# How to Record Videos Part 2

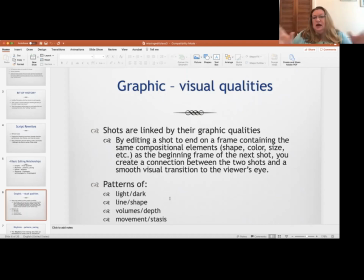8:11 Lines and shapes, movement within the shot. See how I'm moving my hands. So like if I wanted to edit something and I'm moving this way, if the next shot starts with something in it moving that way, that would be a nice edit together.
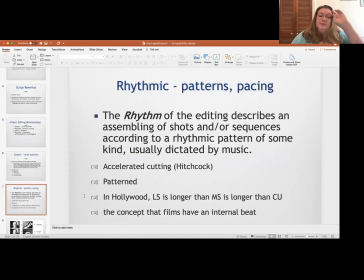8:24 All right. So then rhythmic, that's kind of the pacing of your editing. And what's interesting is the quicker you edit, the more dramatic you make things. So if you're telling kind of a slow story, like let's say you're, Veterans Day is coming up,
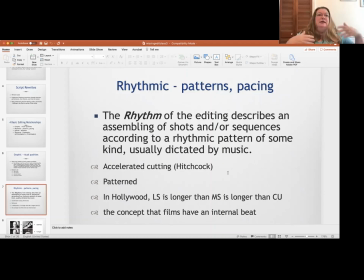8:42 and let's say you're putting together a video about Veterans Day and, some tributes to people and something that's really meaningful, then you might have a slower pace in editing because you want it to be thoughtful and commemorative. Whereas if you're editing something about some brand new initiative that your organization's putting out, you might be excited and you want to get people excited.
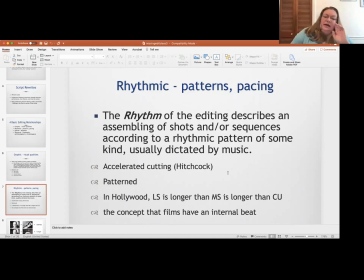9:02 So you might edit a little quicker, and that adds to the excitement. Alfred Hitchcock was great for accelerated cutting. If you've ever watched a Hitchcock film, the pace would start slow and get increasingly quicker as the film went on to increase the tension. All right. Sometimes the pattern or the rhythm is also dictated by music.
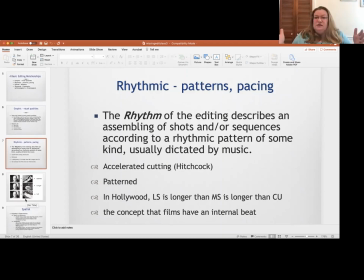9:21 So let's say like, okay, I'm going to put together this 1-minute promo video and I want to put some music in there. The music could affect how quickly or slowly you edit as well, because you're not going to cut really quickly to a slower piece of music and vice versa.
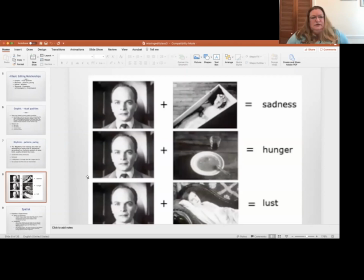9:34 What I was talking about, the Kuleshov effect, was named for a man named Kuleshov back in early filmmaking days. And he did an experiment. He recorded a shot of an actor looking at the camera with sort of a neutral expression on his face.
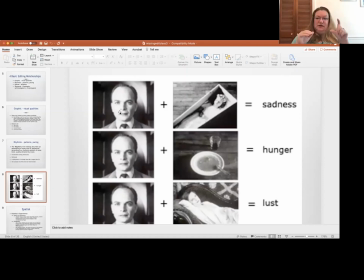9:50 And then he intercut that shot of the actor with a little girl in a coffin. And he showed this to audiences, and they said, "Oh, the actor looks so sad." He took the very same shot of the actor and he cut it next to a bowl of soup. And the audiences said, "Oh, he looks so hungry."
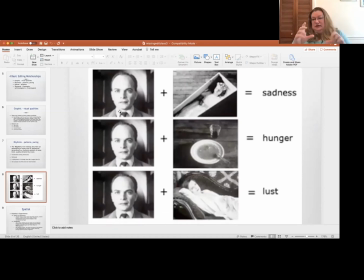10:09 Same shot of the actor and cut it in with a shot of a woman sort of laying suggestively on a couch. And the audience said, "Oh, he's showing lust in his face." But it was the same shot of the same actor who was looking at nothing but the camera.
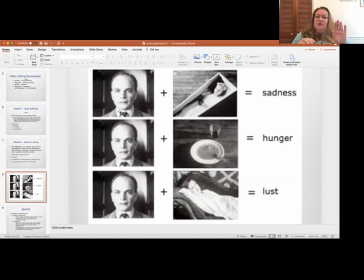10:26 So it was an interpretation. So when you cut one shot with another shot, you're giving them meaning. You're attaching them. You're creating a relationship. So sometimes you can have an unintended relationship right that way, and it doesn't pan out right.
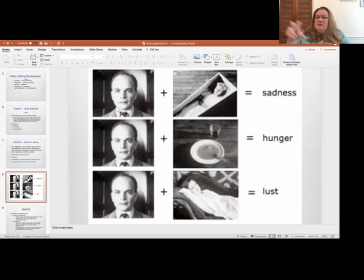10:40 Like, oh, that's jarring or something like that. But just keep in mind that when you edit things together, you're giving them meaning and you're telling a story.
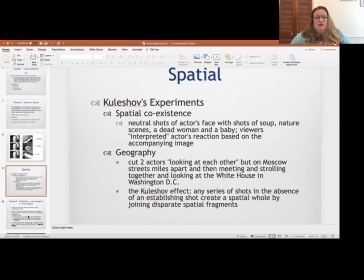10:48 Okay, so spatial relationships, that was the Kuleshov experiment. Another thing he tried was geography. So he would have an actor standing on a street in Moscow and an actor standing on the street in Washington, D.C., and have them looking at each other.
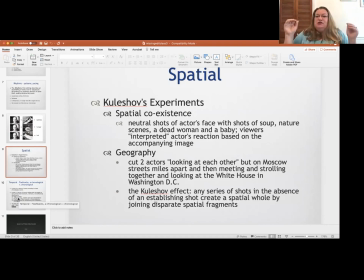11:03 And he would cut back and forth between the two. So cinematically, they were sharing space. But in reality, geographically, they were hundreds and thousands of miles apart, right? So different interesting experiments that the early filmmakers did, especially the Soviets.
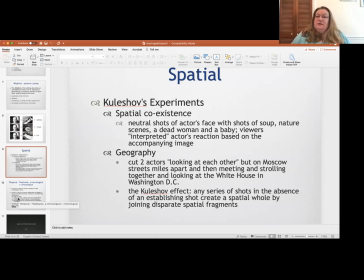11:19 They were really big into the filmmaking editing experience to see what they could make audiences feel with editing.
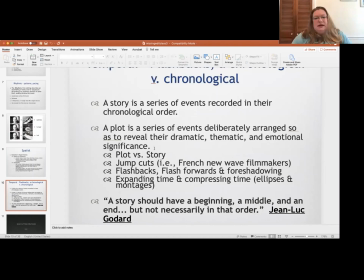11:25 All right, so then temporal flashbacks and that relationship between shots.
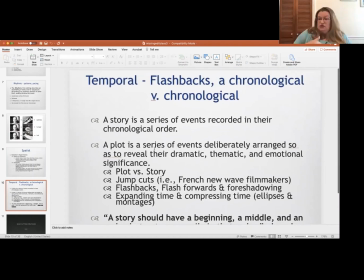11:30 Again, maybe you're having a flashback to when somebody was younger, which you could do in nonfiction as well. Let's say you're talking about your experience with your property, and this property's been in your farm or in your family for generations. You might have pictures of previous generations working the same land. So that's sort of a chronological flashback there.
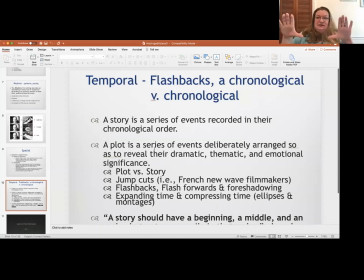11:48 And that can be very cool to see like this perspective, and maybe you have the exact same perspective as a historical shot. So those are kinds of relationships between shots that you might edit together. So then some basic cutting strategies.
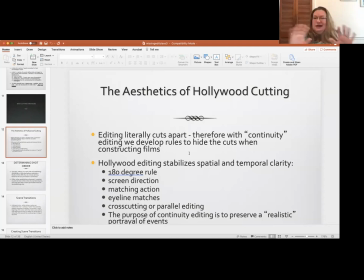12:03 So this is Hollywood cutting, which, is sort of traditional filmmaking. Doesn't always apply to nonfiction, but the reason, they say the rules are there to be broken. So you kind of have to know the rules of continuity editing to be able to break them and do cool stuff with them. So editing literally cuts apart.